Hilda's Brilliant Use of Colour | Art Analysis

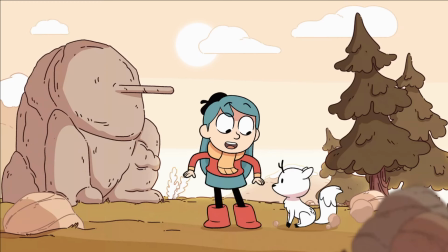So, if you've never seen Hilda before, it's an animated show following the titular Hilda and her adventures in a land filled with magical creatures and folklore.
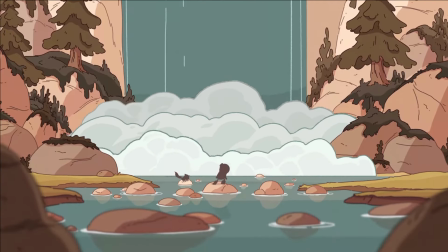Along the way, she explores forests and the city of Trollberg, and apart from the stellar writing and great performances, the art style is super cozy and warm. I honestly can't recommend the show enough. When I first started watching Hilda, the very first thing that stood out to me was the extremely pleasing color palettes, and in this video, I want to break a little bit of it down so that you can use it in your own art and projects. By the way, this video will contain zero spoilers for Hilda, so with that being said, let's get into it.
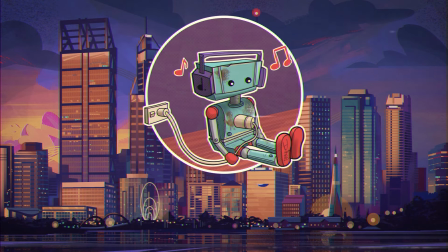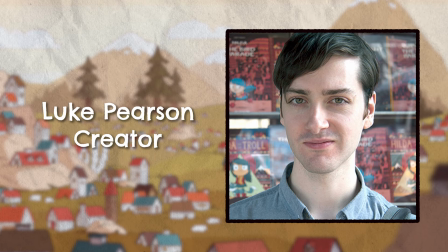Hilda is based on a comic of the same name and created by Luke Pearson, who also acts as a co-executive producer on the show.
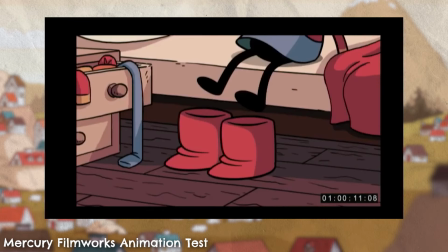The animations themselves were all handled by Mercury Filmworks based in Canada and developed alongside Silvergate Media.
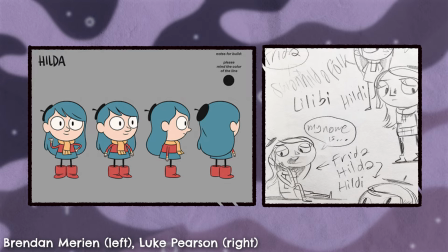When pitching the show, Luke Pearson and Silvergate Media wish to expand upon the source material while keeping the core intact,
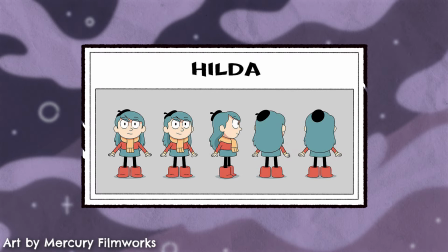intentionally breaking away from feeling too formulaic.
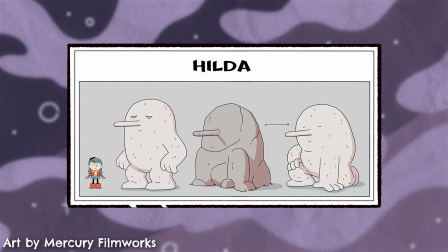The adaptation also takes many of its cues from the comics, with the main colour palette mostly consisting of earthy tones,
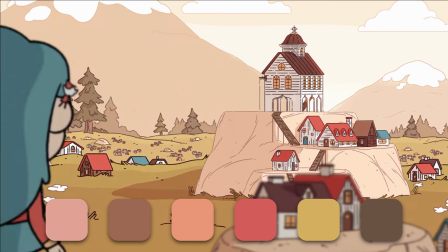and there's appropriately greens, browns, warm greys, and oranges all littered about.
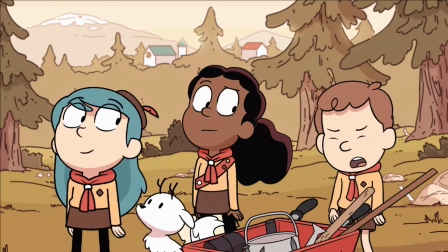Since the show takes place in a forested area with lots of mountains and nature, this actually makes a lot of sense.
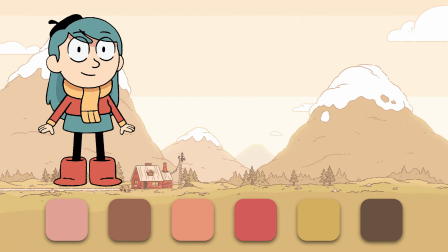However, all of these colours are contrasted by Hilda's iconic blue hair,
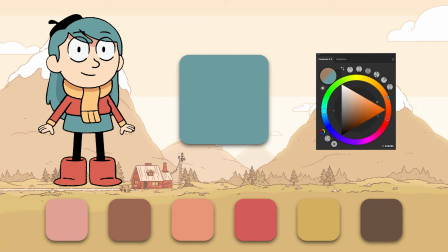which is a complementary tone to everything else, as the colours sit directly opposite them on the colour wheel.
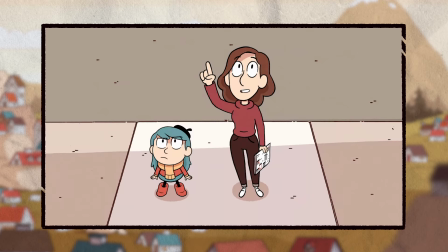These tones are used consistently throughout the show, with the local colour of objects all falling within the specific hues. Local colour just refers to the colour of an object when it's not under the influence of really strong lighting.
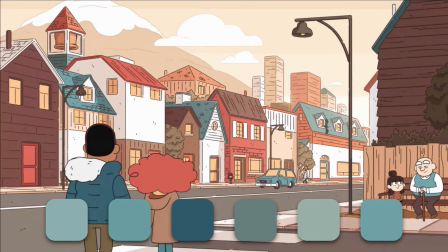If we take a look at this screenshot, you'll notice that all of the blue objects follow the exact same blue used for Hilda, which keeps everything consistent and within the palette. In fact, I actually think that a lot of the colour hues in the background are taken from the design of Hilda herself, as we can see that everything kind of fits snugly within them.
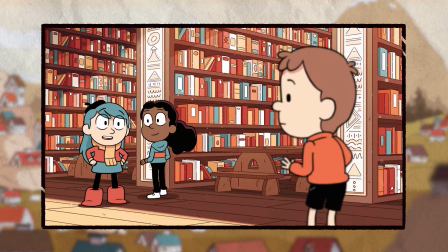However, there are a few exceptions later in the show with newer characters,
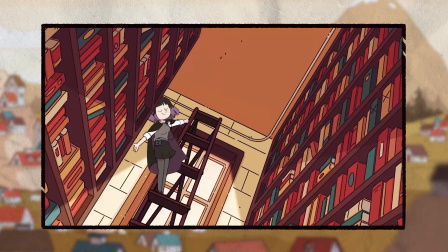and each new colour that deviates from the established palette creates a punch of visual contrast that highlights its importance.
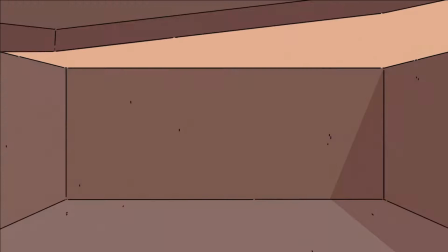A big reason why the limited colour palette of Hilda works so well is because it uses lines to convey everything.
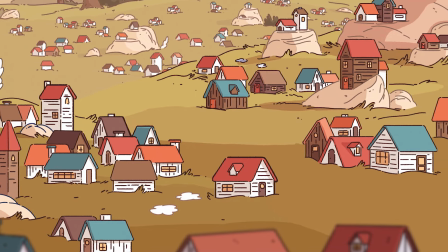The lines themselves are playful and help us to distinguish forms from one another. For example, let's take a look at what happens when I erase some of them.
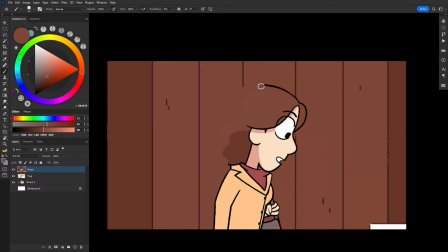In this screenshot, the brown fence and Joanna's hair merge together, and the same thing happens with twigs, white fur, and the snow.
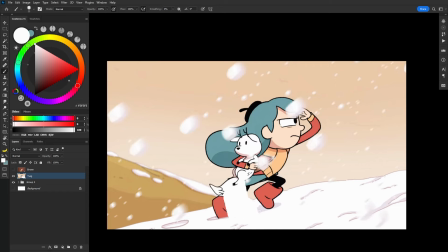Without the lines, this wouldn't work without introducing more shading and gradients. But even further than that, the lines themselves are not made equal.
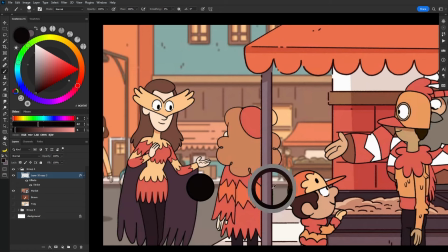A lot of the background elements are drawn with a lighter colour, which helps us to push it back in space. And the opposite is true for our characters, who are often drawn with a black line.
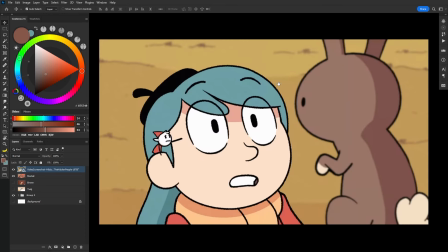Through the simple change in colour, it does wonders for helping draw the eye towards them in a given scene. However, we can't talk about colours without mentioning light, and I've observed two basic rules that Hilda follows when it comes to lighting.
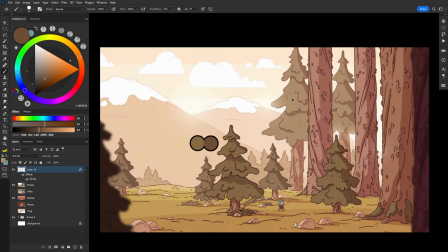The first is that each object will use a single darker shade that represents its cast of form shadows, which is pretty typical in a lot of animated shows. The reason why this is done is because it would take way too long to paint every single frame if objects had transitions and gradients, and this would also move closer to realism, which you are trying to avoid in a cartoon.
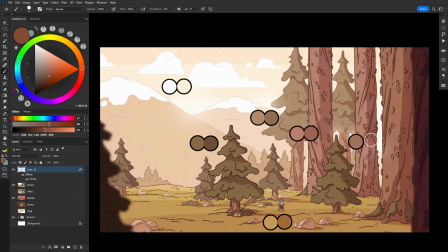In Hilda, forms are suggested clearly with a graphic line.
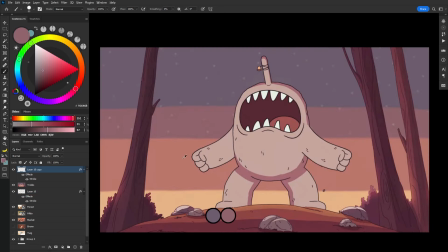This even extends to the sky, which you can see is broken down by these individual shades of colour the closer they get to the horizon.
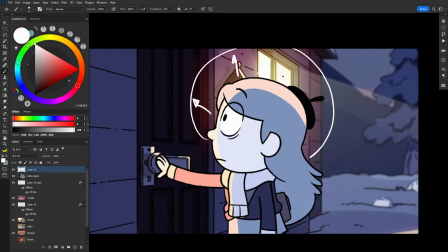Despite that, the second thing I've observed is the exception to this rule. All of the light bloom in the show is really soft, and you can see it wrapping around and extending to objects.
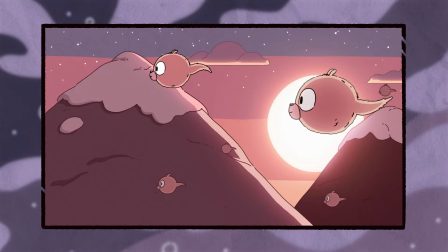We see this time and time again from natural light sources like the sun, to artificial ones such as fairy lights or TVs,
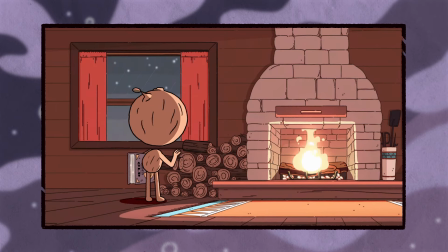and this technique really helps us feel the brightness emanating from these objects. Now speaking of lighting. What I find the most unique thing about Hilda is how it uses color relativity to create unique palettes depending on the time of day.